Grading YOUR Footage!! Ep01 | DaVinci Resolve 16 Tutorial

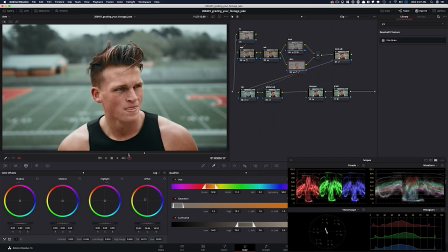[12:30]
Boom, gone.
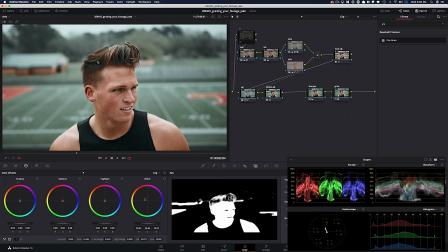[12:31]
Couple of things that I do want to mention before we check out the final look is, if this is too distracting to you in the background, like if I play it through and if you watch this,
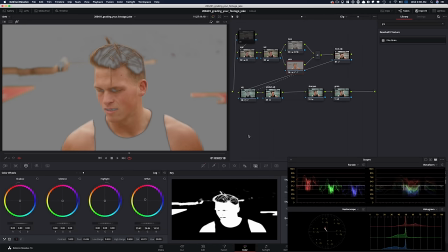[12:40]
one, there's no way to clean this up because it's genuinely the same color as the skin, and that's usually pretty normal.
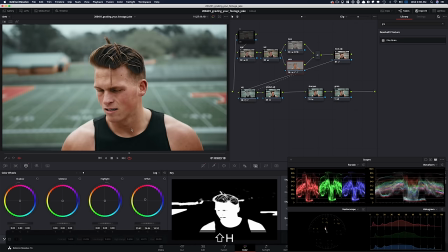[12:48]
And anytime you grab your skin and these things get selected,
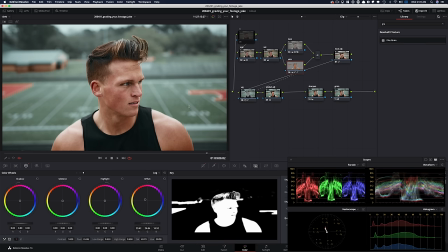[12:53]
90% of the times it's okay to just leave it be, because it's gonna benefit the entire image if you pop those colors out. But let's just say that if you only wanna work on this and you don't wanna affect these, or if you just wanna find a happy medium, cause like right now it might be a bit too pushed,
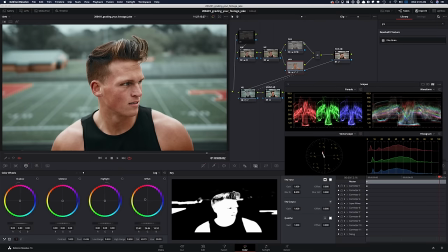[13:10]
we can do the same thing we did to our look node, how we blended it in. We can just go in here by selecting our skin node and then start pulling this back to like really dial it in to take the edge off. And now if I look at the background, if I do before and then if I do after, like that, we took the edge off quite a bit, okay?
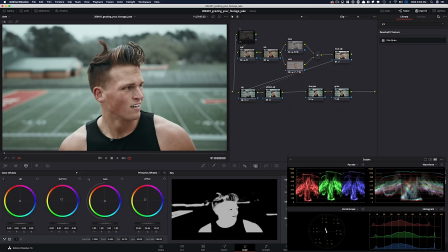[13:30]
Now, obviously you can go in and create tons of custom shapes and, you know, track it and get rid of it that way.
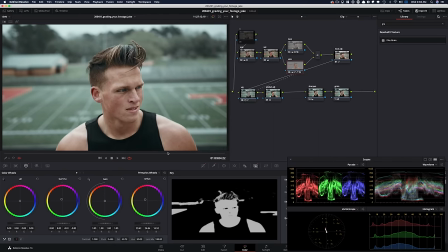[13:36]
But then if you're going from shot to shot, it's not really gonna be feasible because you're gonna end up spending so much time. And you know, my style is always to give you guys something where it's more of a look DNA where you can apply it from like shot to shot to your entire scene. If you think about a pale skin in this environment, Chicago winter, the skin is still believable.
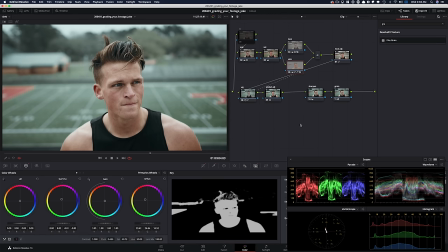[13:56]
Now, if we do wanna push it a bit more, we obviously can. So what I can do is I can go in my gain and I can just start pushing it a little bit towards, you know, that warmth and bring that skin back.
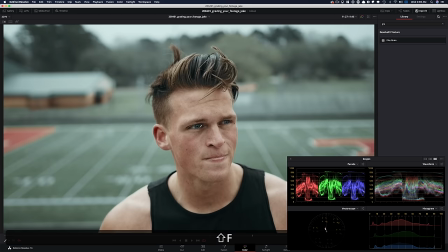[14:08]
One last thing that I would change now is I feel like there's still some spillage that's happening in my keys.
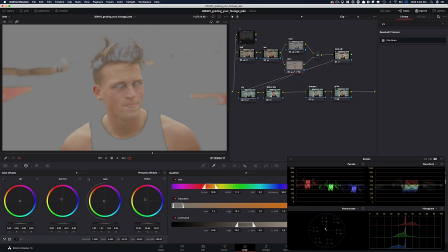[14:15]
If I hit Shift H and we look at it here, some of the skin is still not selected around his eye. So in order to do that, I'm just going to take my luminance. I'm going to pull it back. You see this? And I'm gonna pull it back up to this point.
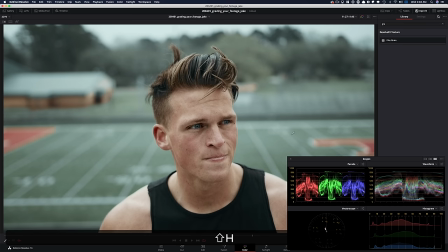[14:28]
And now if I punch in and get rid of my highlights right here and look at it before, see this area right here, after, even in his hair, before, after, before and after.
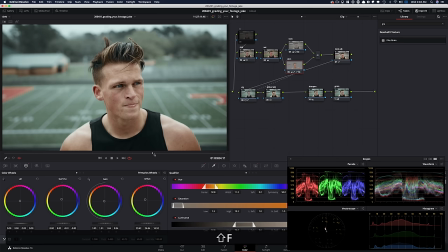[14:41]
And now it's much more believable, okay? Now what I wanna do is I just wanna select all of this and let's go one by one and see where we started to where we ended up.
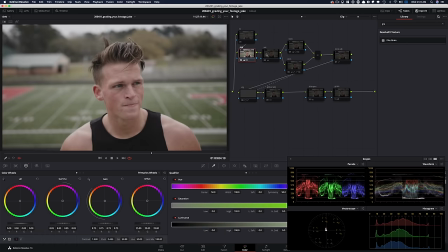[14:52]
All right, so this is our exposure, started with our exposure, then gave it some saturation. Then we selected soft light in our composite mode and sucked all the saturation out at first, grabbed our skin and give it some juice here by using our primaries wheel.
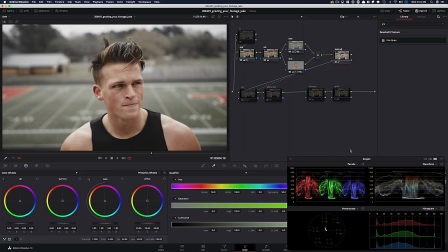[15:10]
And then we moved on to our look adjustment, where I use my editable splines to really pop the image quite a bit. And then in my vignette, I sent the information, inverted our skin, and then affected the background to create that wintry Chicago look.
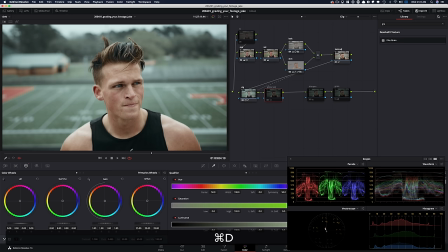[15:25]
Then we moved on to our global adjustment, where we created our black points to like really add an extra pop in our image. And finally, we added some sharpening and grain to finish it off. And let's check out the final look in full screen.
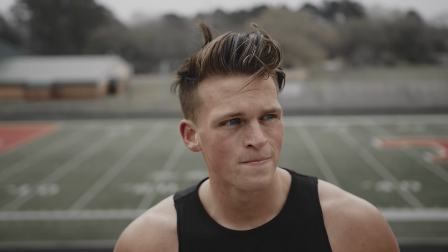I hope you guys picked up tons of cool tips and tricks. You know the rules, how to submit the footage. Drop a comment below. Let me know what you guys think about this series. Smash that like button, subscribe to my channel. Check out the link in the description below. Follow me on Instagram, and I will see you in the next video.